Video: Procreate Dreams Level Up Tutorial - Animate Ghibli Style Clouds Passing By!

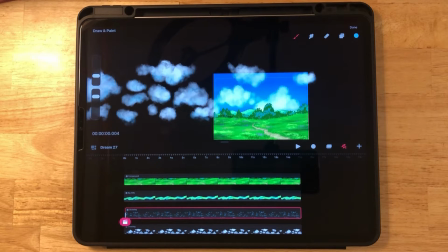And now we want to actually connect this track with the one below.
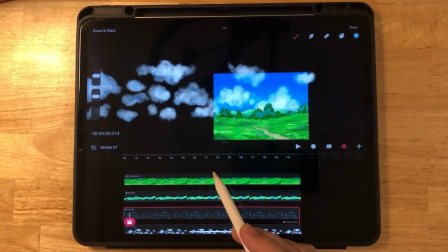So long press and mask and clipping mask. And now you can see all the shadows are kept within these clouds.
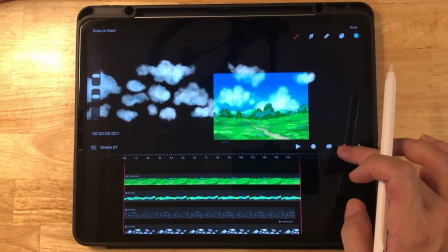Go ahead and deselect the drawing tool now.
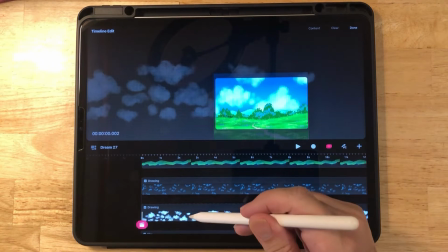Before we start animating the clouds passing by, we have to click group, and we're going to group these two cloud items together.
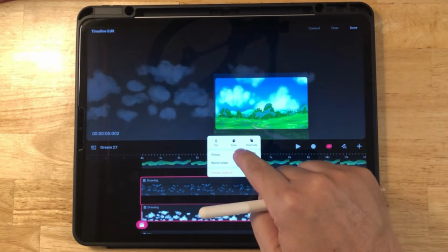Long press and group. Deselect the group button now.
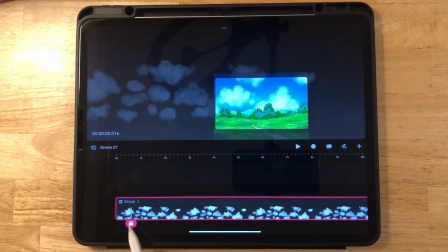And now we can move this entire track.
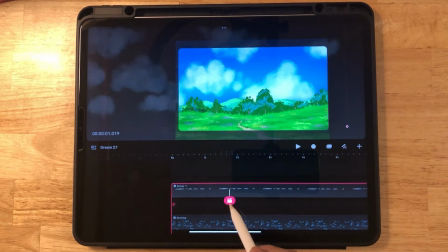So let's go down to this group and bring the playhead back to the beginning.
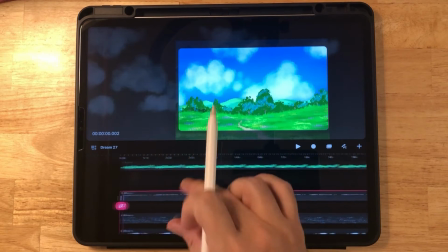Go underneath this group track here, the top one, right underneath it, and long press
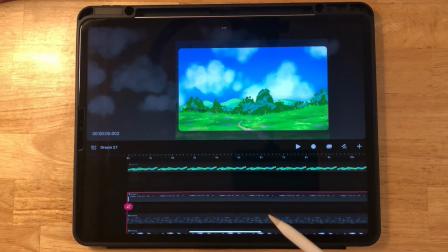And we want set all easings and linear. This will make the speed of the clouds consistent.
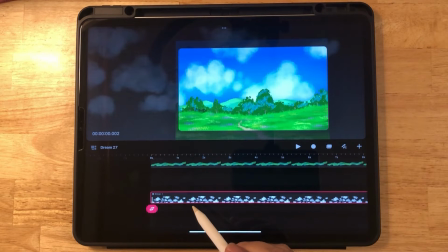And notice we have a white beginning keyframe, so go to the end,
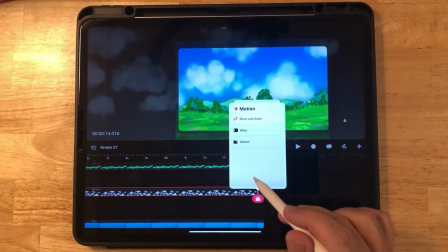click on it, and let's click move and move and scale, and now we have a white ending keyframe.
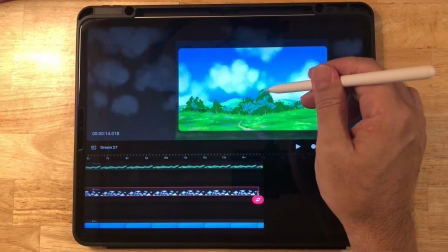So let's just bring the clouds a little bit to the right.
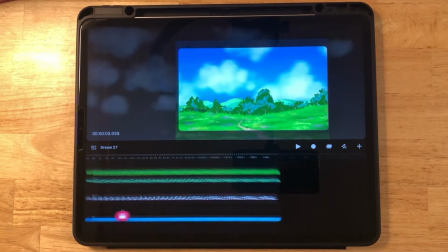We don't want it to go too fast. So let's take a look. And that's a perfect speed.
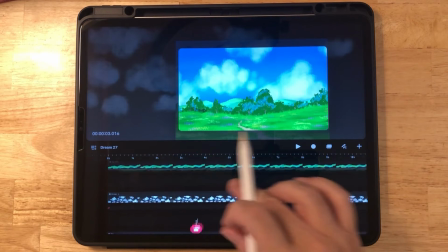Looks good. And as you've probably seen from my other videos, I don't like using just one track because it looks like a conveyor belt.
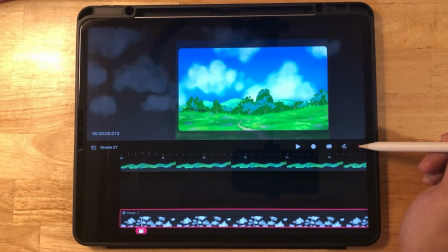So let's go ahead and make another one. Let's click on add, and this will be above the clouds.
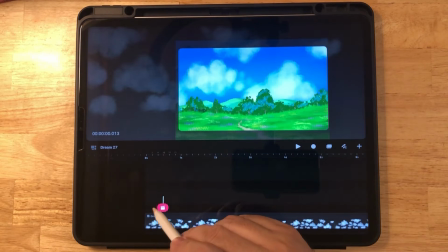Add track. And we're gonna make some background clouds here.
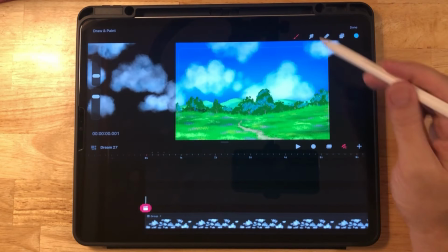So click on the pencil tool.
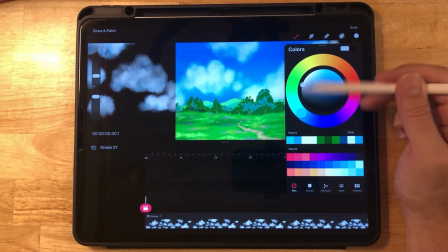And we wanna change the color, not so white, maybe a little gray this time, so it stands out as different.
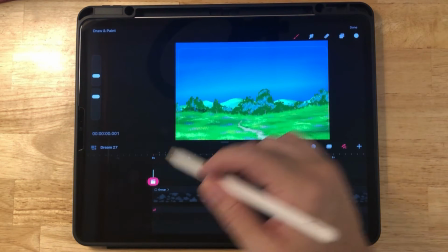Go down and unclick the group, the cloud group, so we can see a clear area,
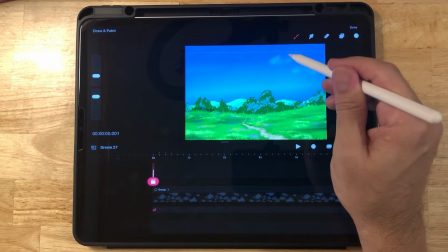and just start basically sketching in the background clouds.
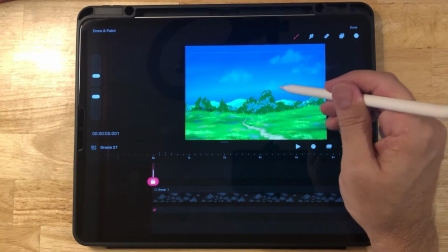These are going to be a little smaller, just so it looks like it's further in the distance,
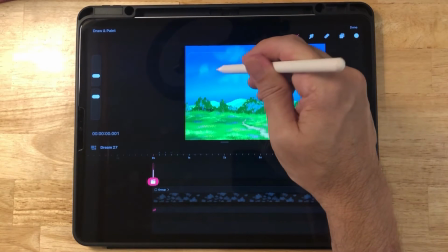but we're still going to move them gradually later. And don't forget to draw clouds off screen as well.
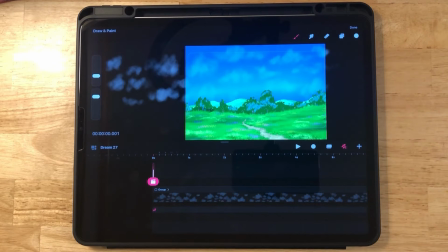Okay, looks good. So now we want to go to the sliver, long press, fill duration.
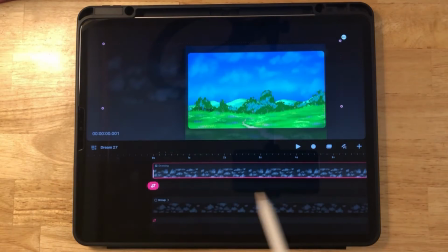And click the playhead, click move, move and scale. And we're actually going to go to the end again.
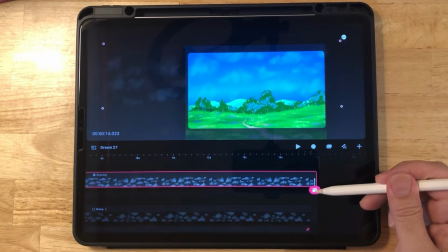And click here, click the playhead, move, move and scale.
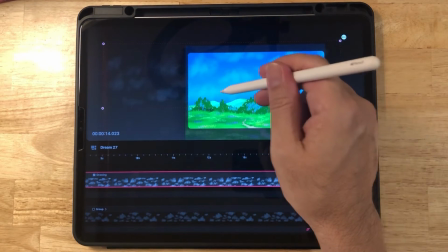And there's the ending keyframe. It's always white. And just start dragging these clouds.
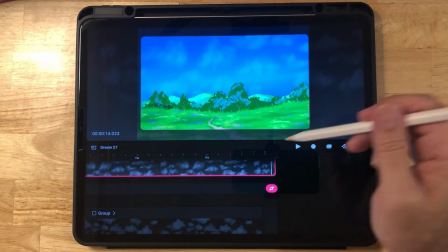Try not dragging them too much because we don't want them to move as fast as the foreground clouds.
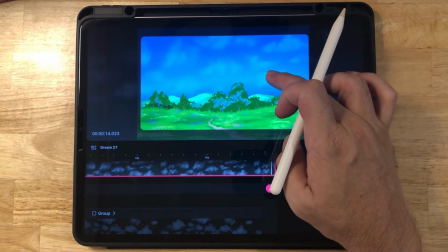So let's put it right about here is good. And let's check it out.
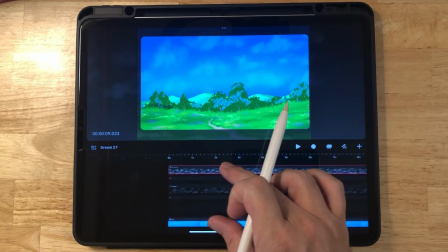Okay, good. It's very slow. That's what we want. Now let's zoom in a little bit and recheck the cloud layer, the foreground clouds.
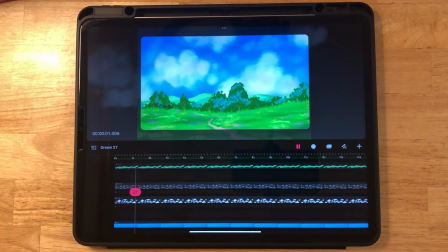Let's take a look. Wow, that looks great. But we're not done yet.
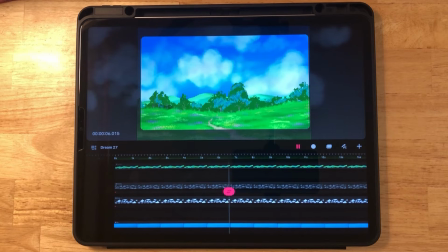We finished the clouds in the sky, and now we're going to make the shadows of the clouds right here on the ground.
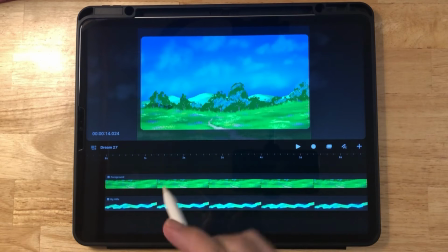So to do that, let's go to the foreground track here,
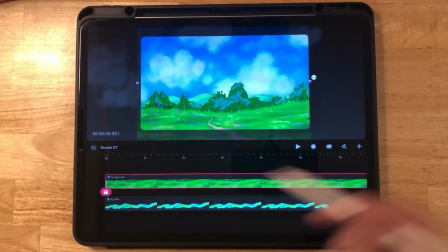bring the playhead to the beginning, and we're going to click add and track.
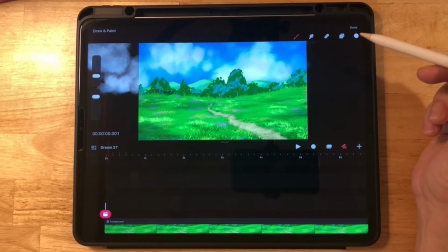Click the draw tool, and we want to click on the color here.
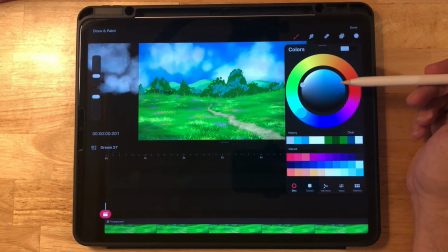We don't want white because this is going to be a shadow. So again, like I said before, we don't really want to use black or gray for shadows.
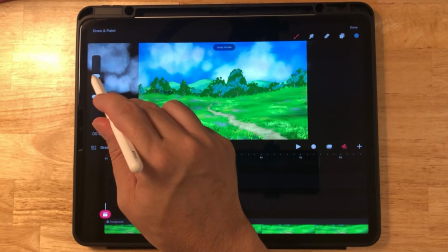So we're going to use a bluish type shadow. And let's bring the size up a little bit.
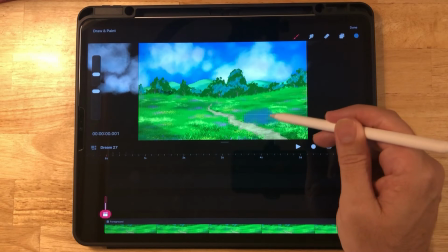Opacity is 100, and just start coloring in the shadows wherever you like.
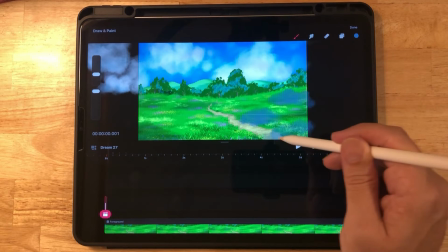And of course, there are clouds above us that we can't see, so you can just draw random spots anywhere you like here on the ground.
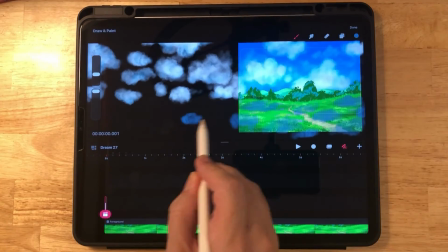And draw some off screen as well.